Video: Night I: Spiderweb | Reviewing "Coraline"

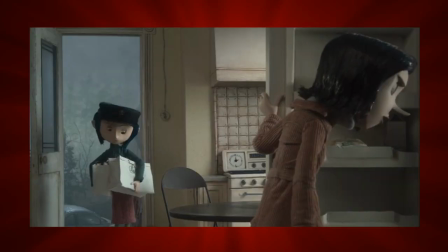Knowing that, it all starts to come together. Immaturity and lack of perspective are Coraline's biggest weaknesses.
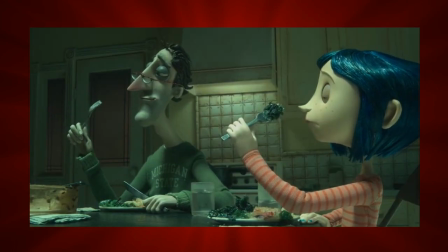She starts out thinking her parents' preoccupation with work, unappetizing meals, and refusal to buy her things meant that they don't care about her.
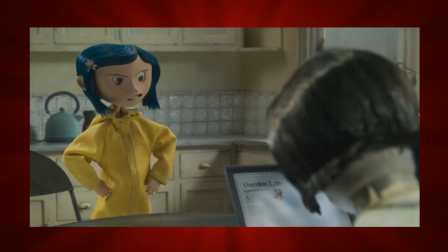Rather, it was due to factors that she didn't pick up on or understand. hand.
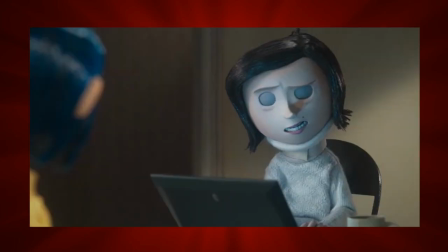They were in a tough spot financially due to a car accident, her mother sustained a neck injury in said accident, and they were on a tight deadline with work.
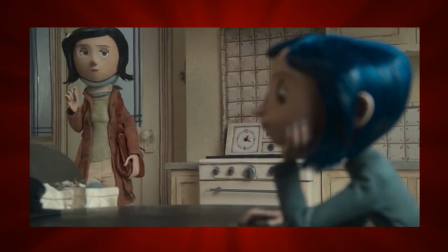If things go well today, I promise I'll make it up. That's what you always say.
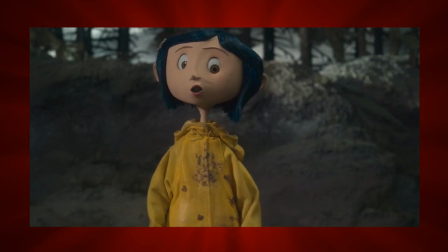You can say Coraline begins as a nymph, an immature dragonfly.
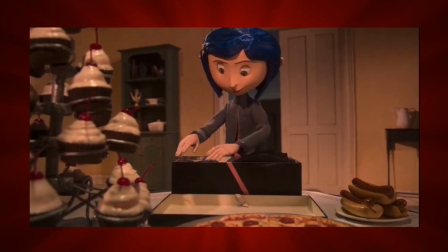Her selfish perspective and desire for nice things makes her ample prey for the Beldam.
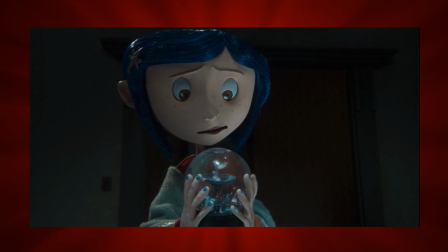But Coraline learns that material gifts are no replacement for love, and earns her wings by outwitting the spider and saving her parents.
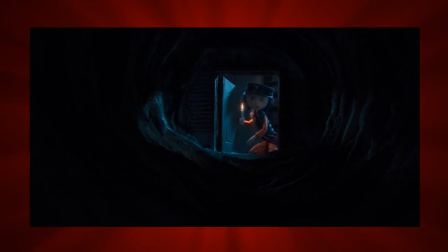It took a pink dog's worth of courage to pull that off.
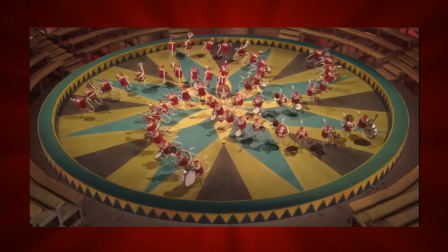Much like Nightmare, it couldn't be more apparent that the Coraline crew poured their hearts and souls into this project.
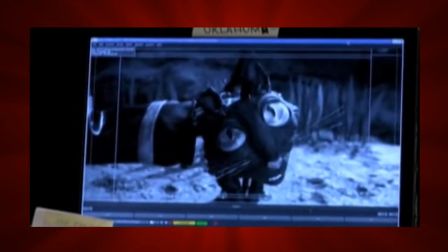Everything from the animation, to the cinematography, to the props and puppets are masterfully composed.
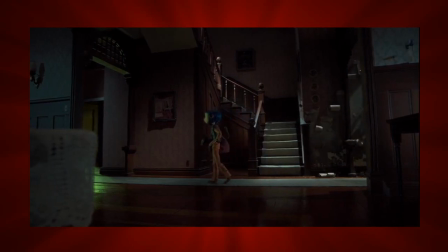While writing this, I couldn't decide where to start.
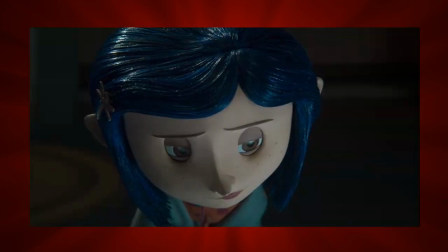Every character, human or otherwise, moves and expresses themselves like they were living, breathing actors.
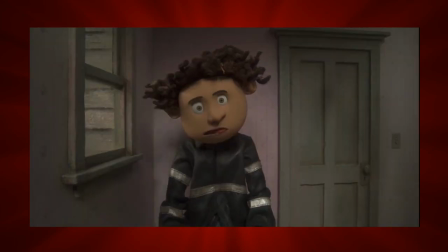They dance across the sets with believable motion and distinct mannerisms tailored to their built-in personalities.
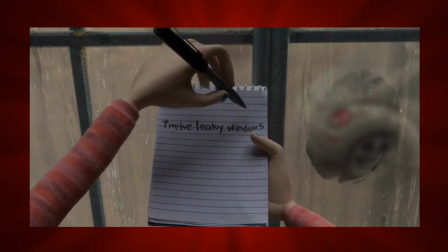One of my favorite examples of this is Coraline exploring her new home.
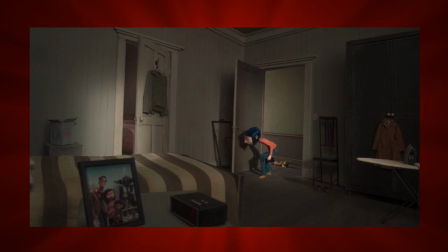Seeing her climb and bounce around the house drives home that she's a curious kid looking for amusement.
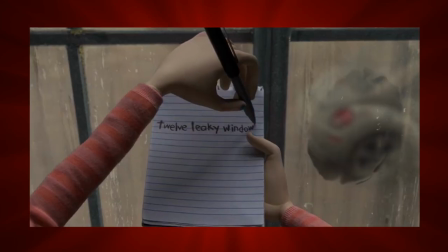And it's much more relatable and entertaining than watching her simply walk around the house and take notes like a schlub.
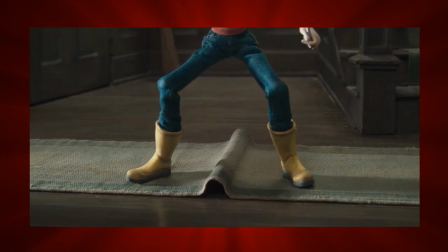I especially enjoy her stomping on this ripple in the carpet as if it's challenging her. When she flattens it, she looks down like she was going to say, HA!
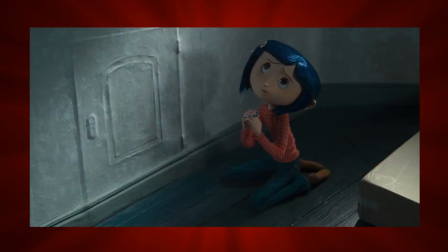I beat you! So adorable. Honestly, the facial animation in this film is to die for!
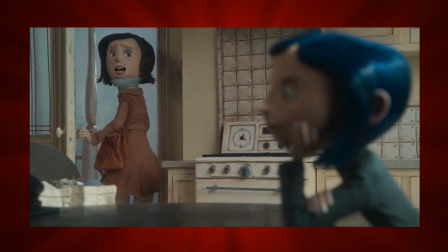Major characters like Coraline and her mother are expressive enough to convey complex and nuanced feelings.
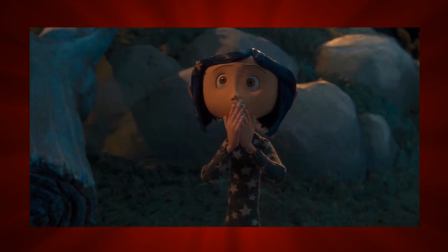It feels like they never make the same face twice.
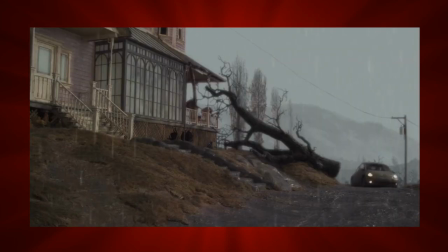Speaking of looks, and feels, the filmmakers took care to create contrast between the real world and the other world.
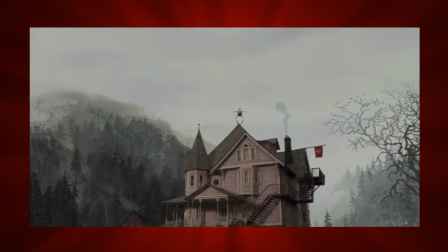For most of the film, the real world is muted and gray, reflecting the tough situation Coraline's family is in.
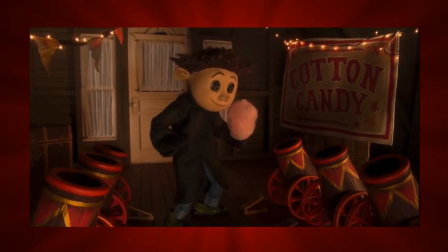The other world is much more colorful. Too colorful.
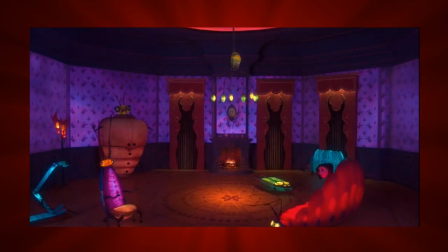Everything is so saturated in color that it looks artificial, like the world was candy-coated.
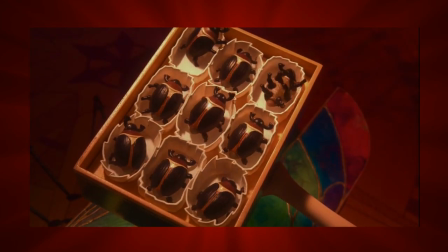Given that the other world's splendor is just a facade, this coloration works.
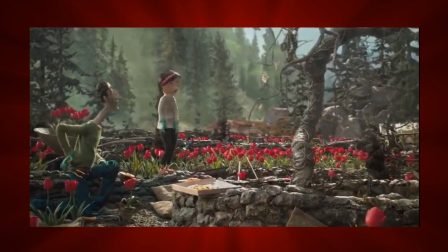Its unnatural feel is more apparent when compared to the real world at the end of the film. Looks more natural, doesn't it?
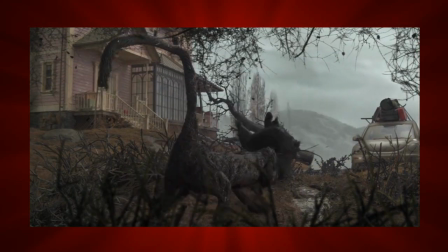This contrast is key to how the film builds up to the horror. It starts us off in a normal world with only hints of what's to come.
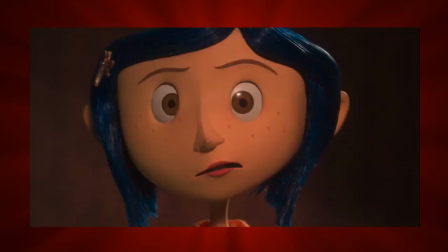As Coraline begins exploring the other world, it maintains a whimsical yet slightly creepy vibe.
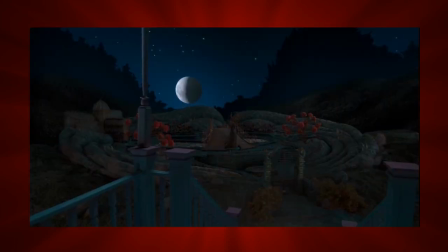Subtle details make the sets feel like something straight out of a dream, like the moon visibly rising and trees in the garden unfurling.
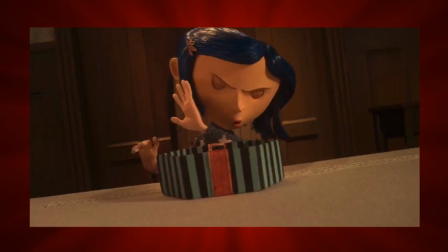But once the film takes this wicked turn...
You're not sewing buttons in my eyes!
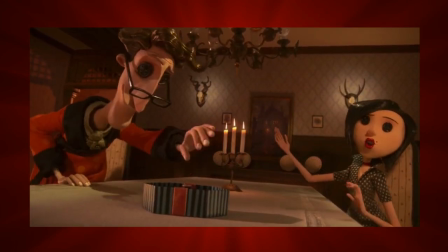Oh, but we need a yes, if you want to stay here.
...we suddenly find ourselves trapped in a nightmare.
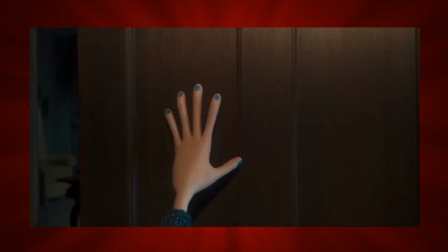The lighting grows darker and ominous. The camera work tenser and more off-kilter.
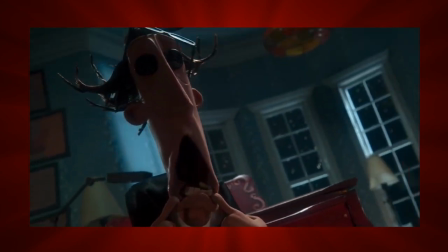No point. He pulled a long face, and Mother didn't like him.
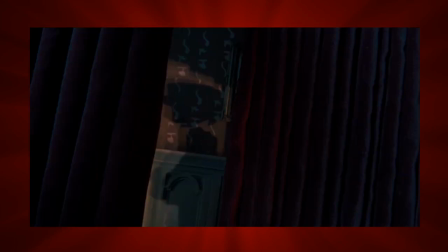There's more in this film than just whimsy and horror, however. There's doses of melancholy, too.
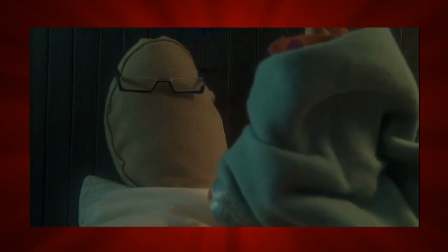Take this scene after Coraline's parents disappear.
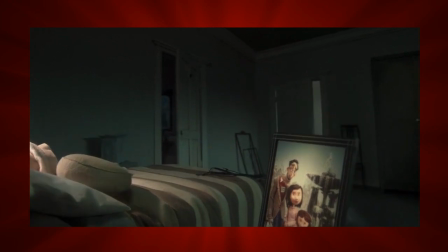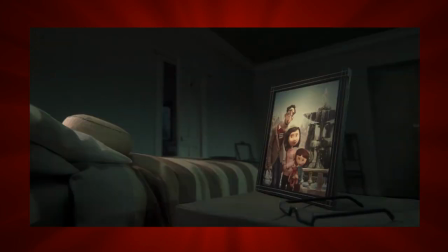Right away, it's such a strong, sad contrast between the happy family photo and Coraline standing alone in her parents' bedroom doorway.
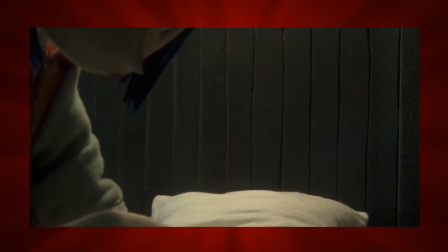The music makes it even more heartbreaking. It's a variation of a track used for when Coraline was exploring the house on her own.
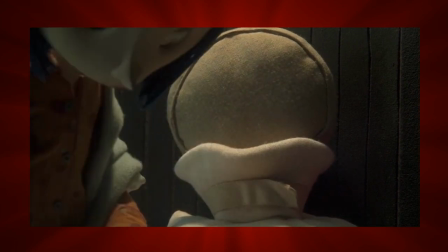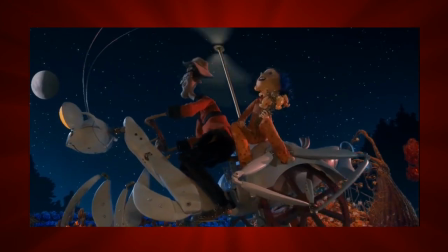Oh yes, the music.